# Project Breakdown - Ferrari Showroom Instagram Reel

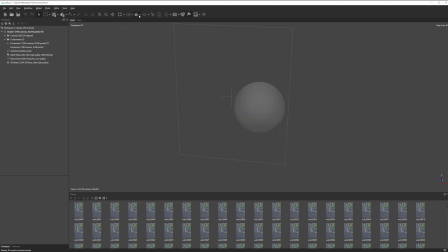[4:02]
And then if you look at the model without any textures,
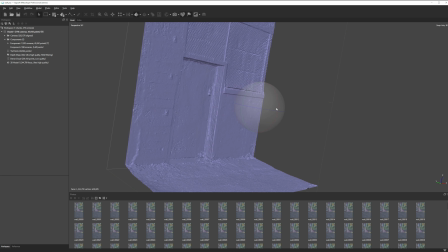[4:06]
it actually came out pretty awesome considering this was just video footage and I just spit out JPEGs.
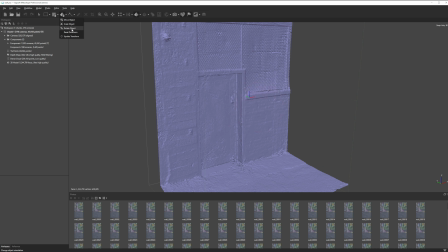[4:12]
But what it did allow me was to have this door. So now if I turn on, where is it, the textured version,
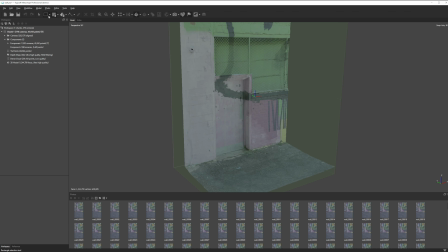[4:20]
I had to create a 16K texture, and that's just my own personal preference.
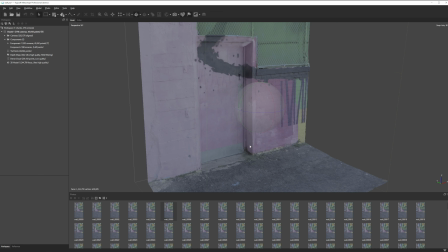[4:25]
And then I went in 3D Max, so I exported as an OBJ,
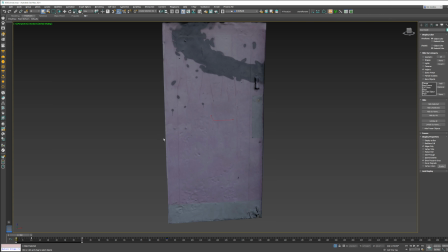[4:30]
brought it into Max, and then I sliced the door up, so I just have the front of the door.
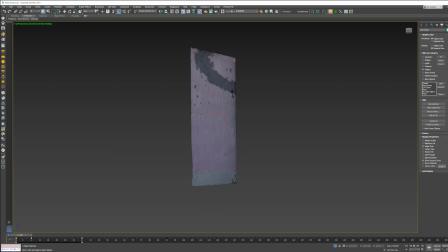[4:37]
And then for my material of the door is I did a black diffuse, and I did a self-illumination map. And the reason why I did that is because I did not want the texture of the door and the texture of the video to have different intensities,
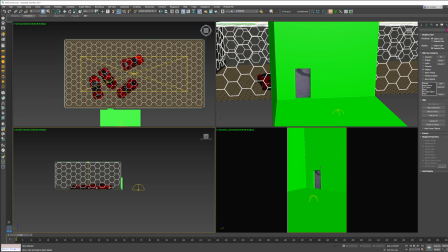[4:51]
because I am using the footage, and in theory the lighting of the footage and the lighting of the CGI door should remain the same. That's why I did self-illumination.
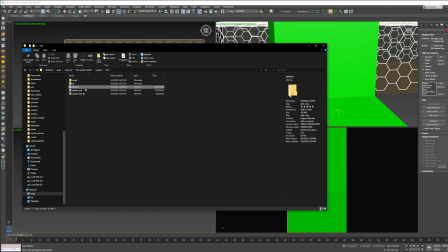[5:02]
And then last but not least, I actually did shoot a HDRI on location, and there's a preview of the HDRI.
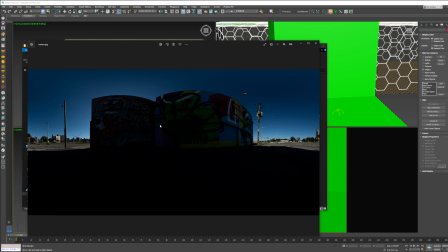[5:10]
So it's a JPEG, but as you can see,
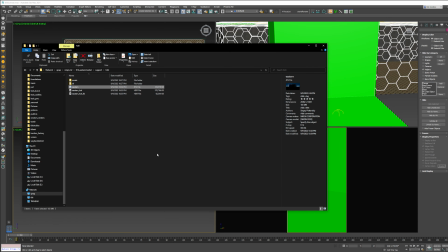[5:14]
it's exactly where the spot was, and I just used an 8K HDRI for this.
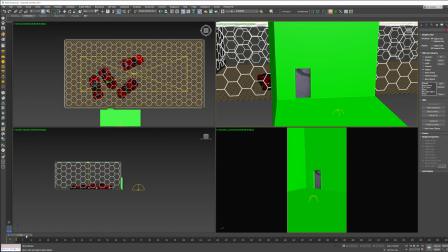[5:19]
So then once I imported everything to Max, I positioned it so it's nice and straight, XYZ, all the goodies. And there's the camera move. I animated the door going up. Then I went in and started modeling the environment.
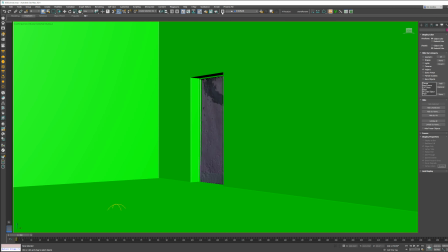[5:34]
So first thing I did was I selected the helpers that I have, which would be these right here.
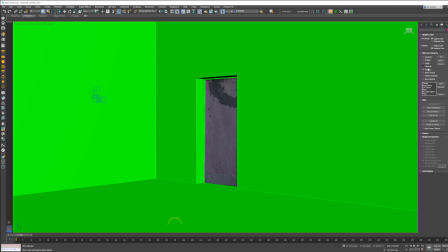[5:41]
Let me unhide them. So it's these points.
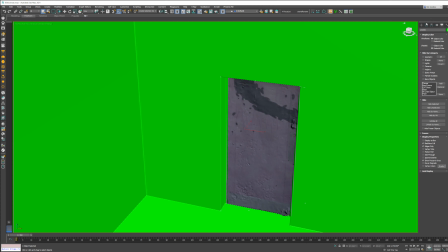[5:46]
I created a shape, and then I created a plane, which then allowed me, so as you can see, here was my shape.
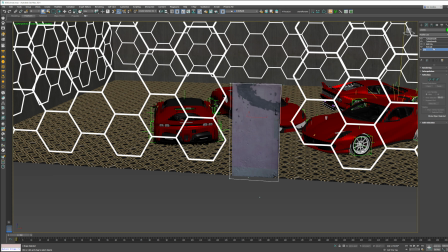[5:53]
I created a square or rectangle to represent the door. Then I extruded it back like so, so I have some depth.
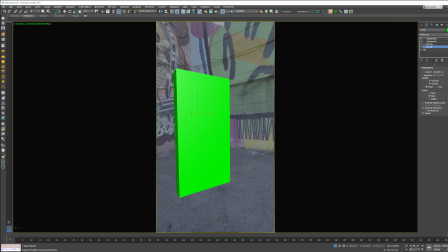[6:00]
And while I was doing that, I was kind of working in this view right here just to get my lines to match up.
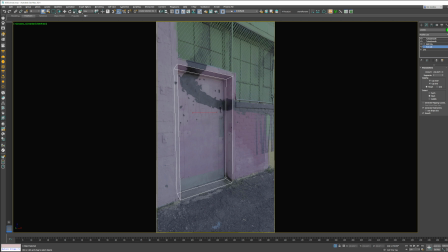[6:07]
So let me undo this back face. So once I had the lines matched up, I was pretty happy with the sense of placement and everything.
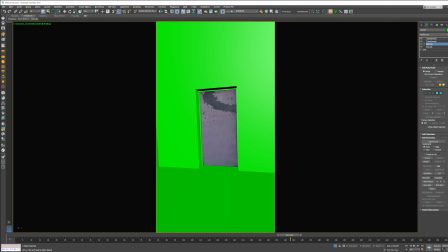[6:16]
So then I did some modeling, moved it around, added the edges, added the lips,
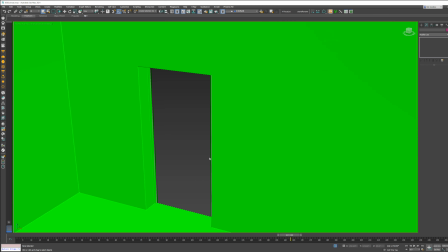[6:22]
and then I use smoothing groups so that way I don't have to model in all the tight corners.
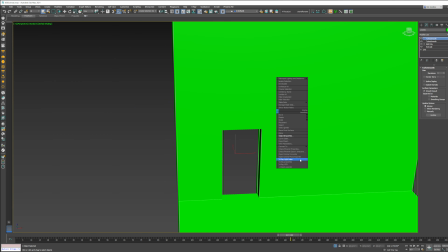[6:28]
As you can see, so I have that, and if you do V-Ray properties, it's a matte object. And I did not want shadows because all the action's inside, so I didn't care to render that.
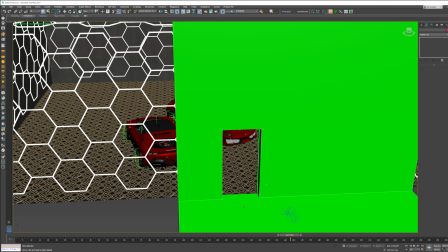[6:38]
So I unchecked shadows, and I just made the rendering even faster. And then after that, if I hide that element and hide my helpers,
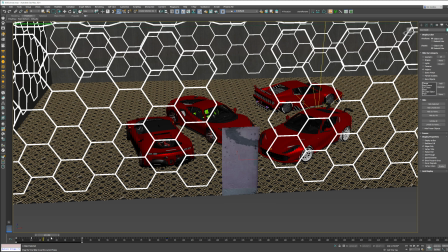[6:48]
so I just took the door and just manually animated it to just slide up.
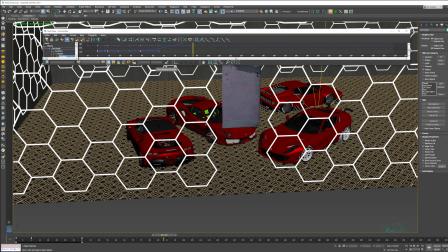[6:53]
And nothing crazy, just a little soft Bezier curve, nothing too harsh, just so it's easy on the eyes.
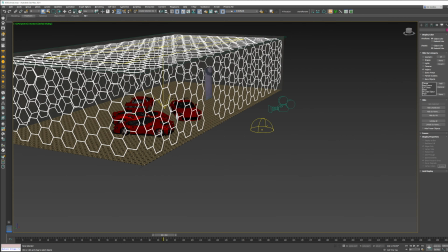[7:00]
So that's that. Threw in some cars, some rectangle lights, a ground plane, a wall, and that's it.
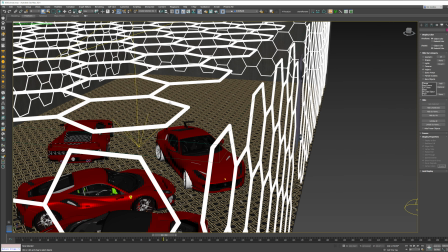[7:08]
And then I have the HDRI in here, and inside, because these things are very light materials, they created some noise and grain.
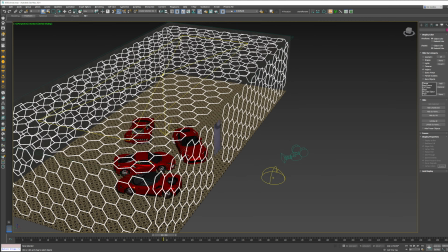[7:16]
I threw in just a V-Ray plain light just to give it an extra easier to render light source, so that way I could get rid of the flickering without having crazy high render settings. And that in a nutshell is the project.
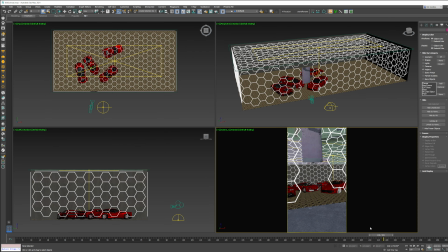[7:29]
Rendered it out and then quickly composited in After Effects with some color grading. Hope it helps. If anyone has any questions about anything, just put them in the comments and I'll get to them when I can. Thanks.